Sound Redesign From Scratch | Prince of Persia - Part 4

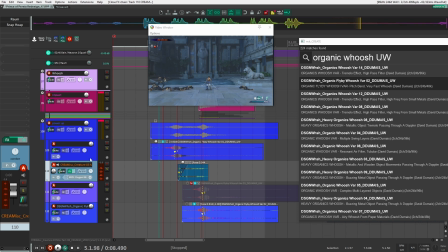[42:02]
All right, let me just go quickly over what I've done here so far. So I just added a few whoosh from my Ultimate Whoosh sound pack here, and here they are.
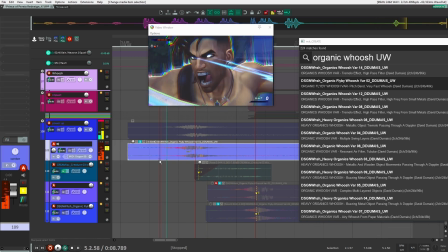[42:11]
This is the first one here. So that's the first sound.
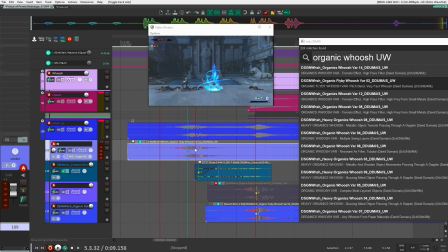[42:16]
I think it really helps to accent the pull here. That's what that is doing there. Next here, I have another organic one here.
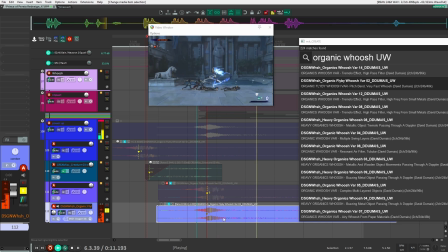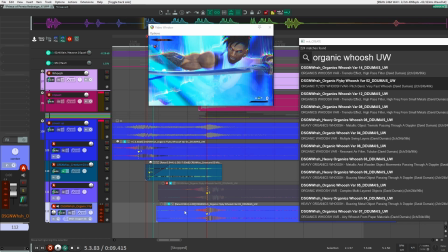[42:33]
Right, so I really wanted to match kind of this first one. And again, just to accent that hit.
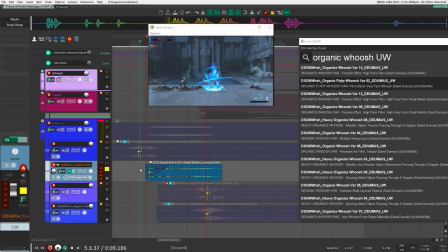[42:39]
And then here I have a little high-end shimmer. I might actually move this. Maybe I'll move it to when he's actually attacking here. Maybe here, something like that.
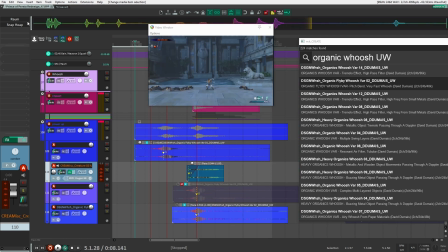[42:58]
Maybe something like that. But that's pretty much it. And here I just have snap heap on there, and the same ROM preset. I just copied and pasted it from the sword scrape that I had before that. So all together now, this is what we have. I think I'm gonna make this.
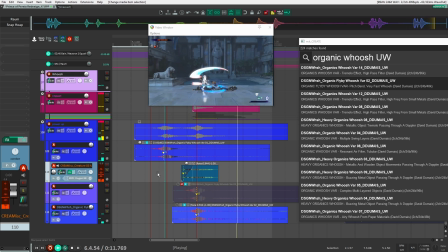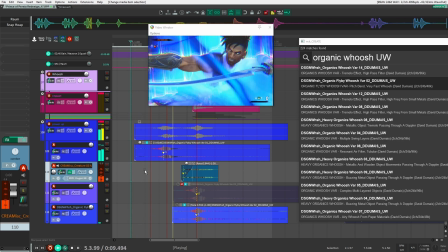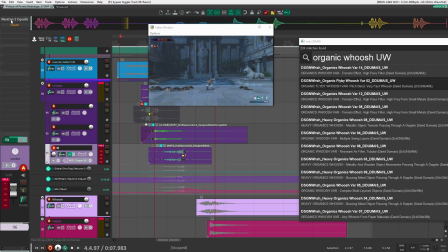[43:32]
Yeah, I'm not sure about this sword scrape here right now. I feel like it's in the wrong place. I really want to be when it gets to the end here. Yeah, maybe like that.
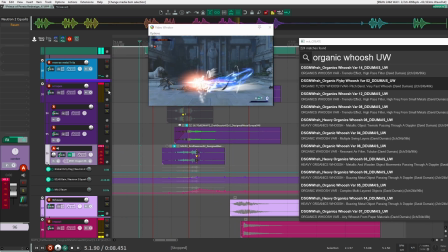[43:48]
Let's see again. I think that's better. So if I hear, that's better.
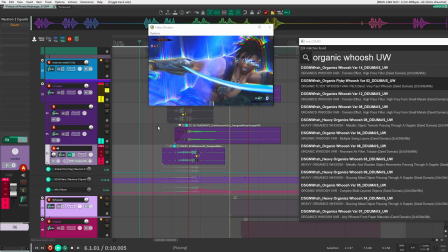[43:55]
Yeah, that's good like that. So
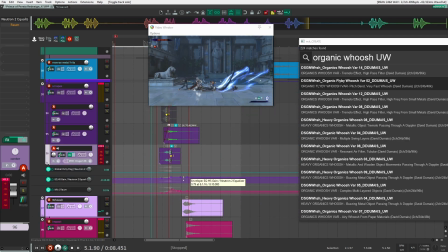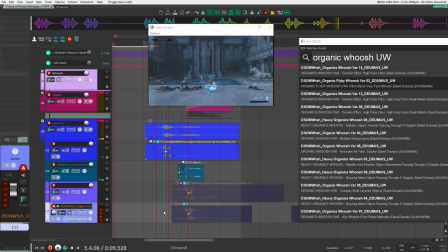[44:05]
I think this one might be overpowering everything. Maybe I'll bring this down.
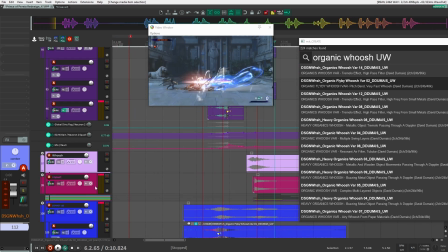[44:23]
And I could probably add something like a track spacer on here so that it doesn't overpower the hit and the whoosh that are happening right here.
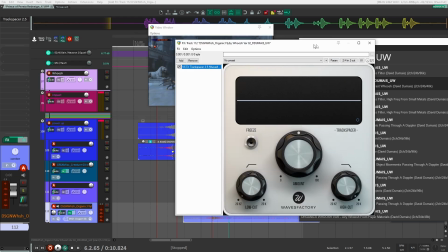[44:29]
So maybe I'll do that right now. I'm just going to add on here track spacer, and I'm going to route the impact here into that so that I can cut it out a little bit.
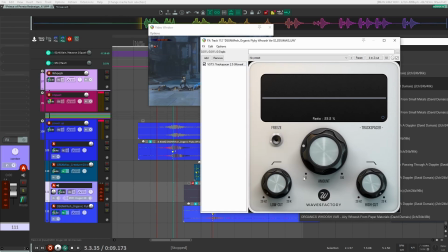[44:38]
So
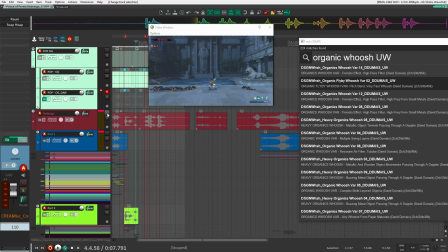[44:43]
okay. So let's hear it in context, and then actually let's hear the original here so we hear what it sounds like, and then we'll go.
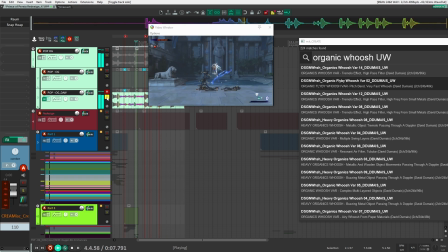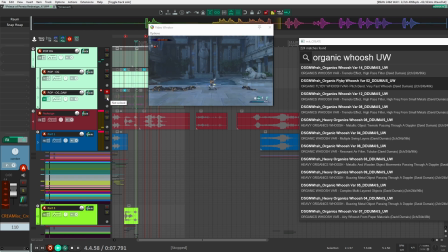[44:58]
Okay, now let's hear a redesign.
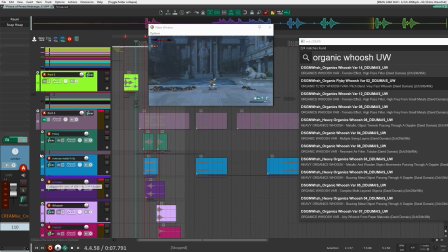[45:10]
So I think that's pretty good. I think I'm happy with that for now.
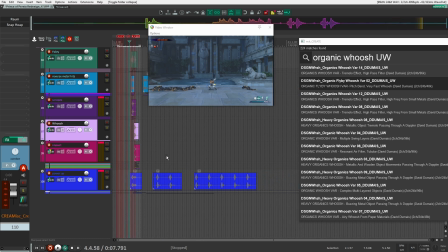[45:15]
I'm going to leave it. I might come back to it, think about it. Yeah, I'm just going to move that over there. Same thing with this here.
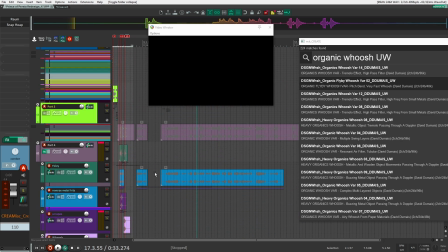[45:25]
Let's move this over. Okay. All right, let's move on to our last, or one of our last pieces here of this redesign,
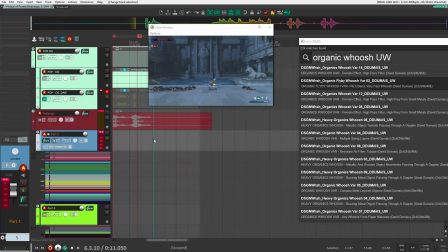[45:35]
which is going to be the final slash here. Right there. So let's see where that is. Let's add a marker right there. That's a good place.
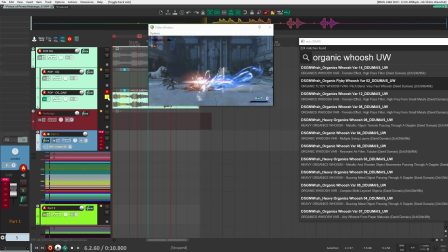[45:48]
And let's go from there.
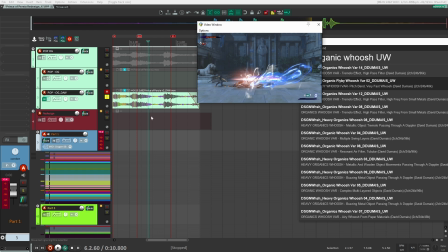[46:02]
So what I hear for this one is that you have this like low swing kind of building up,
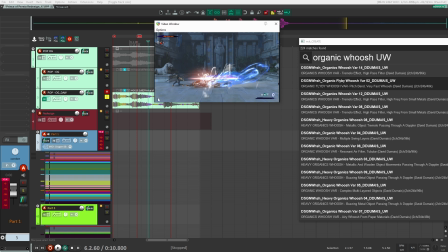[46:08]
and then you have a quick one right after that's happening, right before the hit.
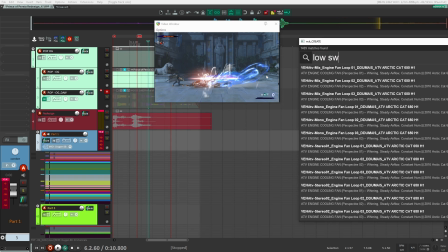[46:12]
So I'm going to look for a low swing, because I'm sure I have that somewhere.
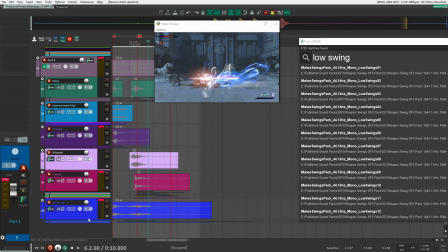[46:18]
And
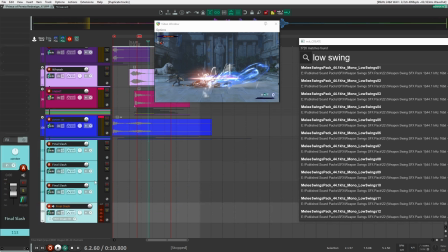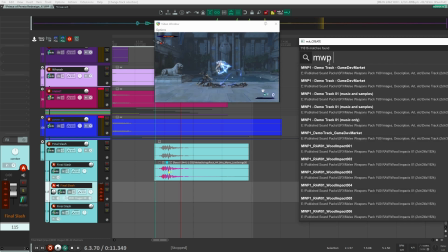[46:27]
so that's good. Next, I'm going to look for something like some sort of slash and hit.
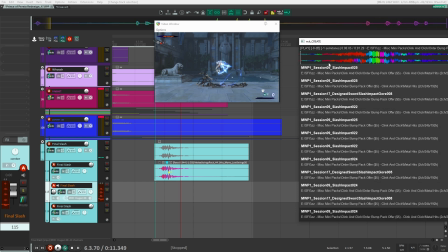So I don't like the low end swing on the end of that one.
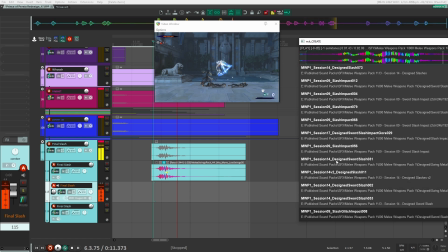So I like that sound right there. That sounds pretty cool.
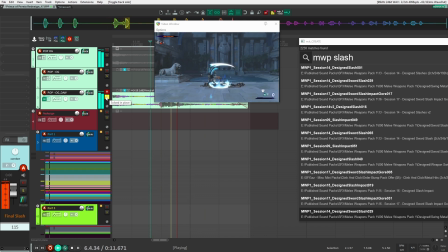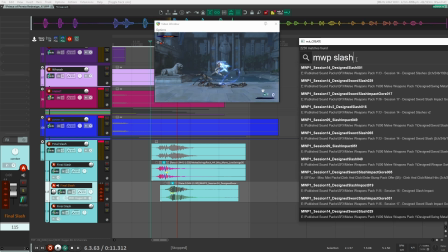[47:21]
I also want some sort of like hit though. So I'm gonna see if I can find.
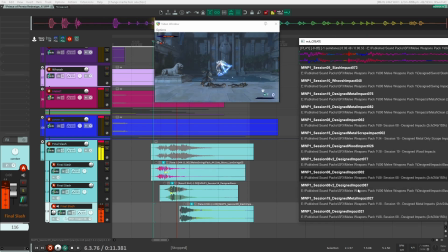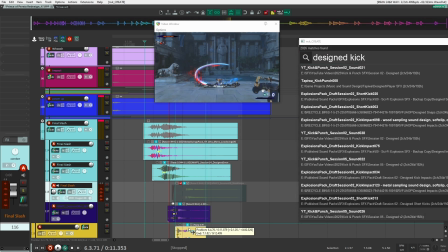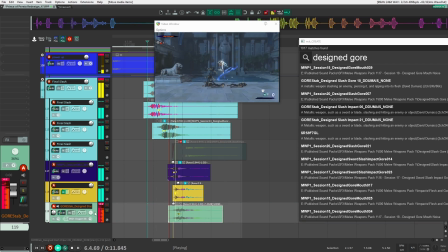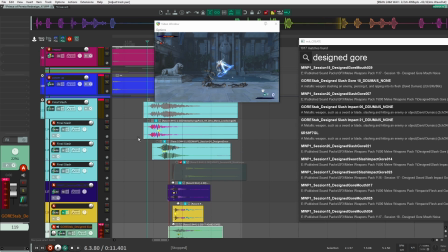[48:21]
All right, so let me walk you through here what I did for these final few sounds here. So, of course, I have my low whoosh down here, right? So that was going to be my build-up for my actual slash attack, right?
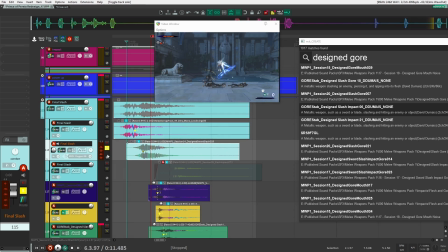[48:35]
So this I just took from my melee weapons pack 1. I just kind of threw it in there, and that's it. I don't think I did any processing, right?
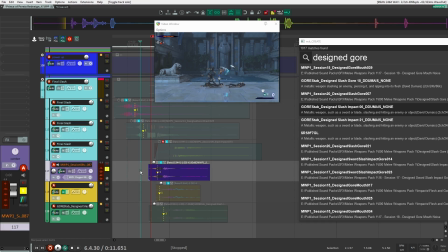[48:40]
So that's it, just like that. After that, what I was thinking about is I still wanted to have some sort of like final hit or impact. So this had a cool like kick or hit in it, with a bit of a whoosh right in front of it. So it kind of accents it a bit more. And then I had another kick here that I just layered it with this one.
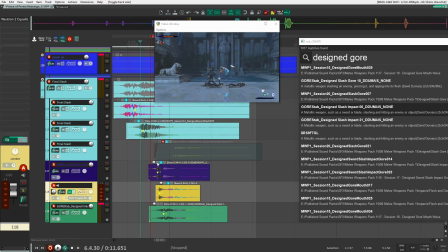[49:00]
Right, so it just really punches out like the characters are getting like whipped off the screen or kicked off the screen.
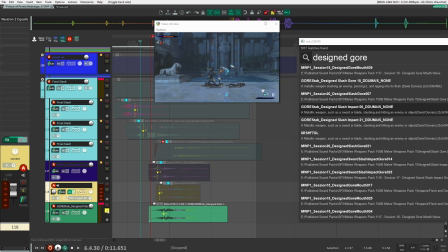[49:05]
Right, and after that I just added some gore sound here. I panned it a bit to the left and right in here for the gore sounds I just,
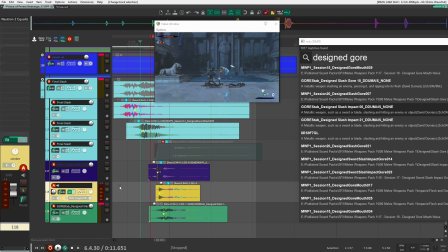[49:13]
like I said, pan to the left. It's actually here the kick sound that I added a bit of EQ. That's what I was going to say. Just to control that low end, so it's not too subby, which it doesn't really need here.
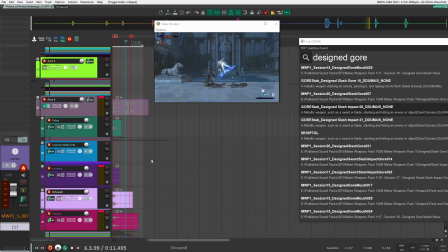[49:25]
Right, so it just makes it sound brutal, slashy, and impactful all at once. So, okay, let's have a listen to everything we've worked on for so far for this video here.
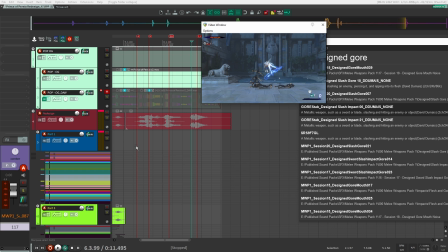[49:33]
Let's start here, right there. So I think if I was going to critique my own design here,
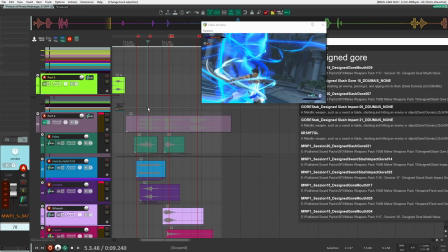[49:48]
I think one thing that's really missing is that right at the end of the build up here, the power up right there, like right where he starts to yell, just for this transition here, I feel like I'm missing something. I'm missing like this climax for this sound. I'm missing a yell or something like that.
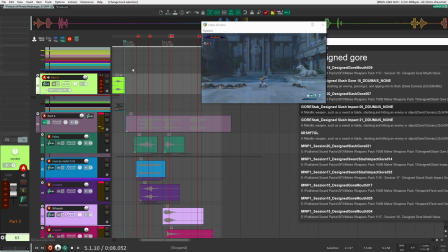[50:10]
Right, so you have sounds like coming in and then they slowly fade, and then you have the second sound coming in, but I feel like I'm missing something in between there, and I'm not too sure what to put right now.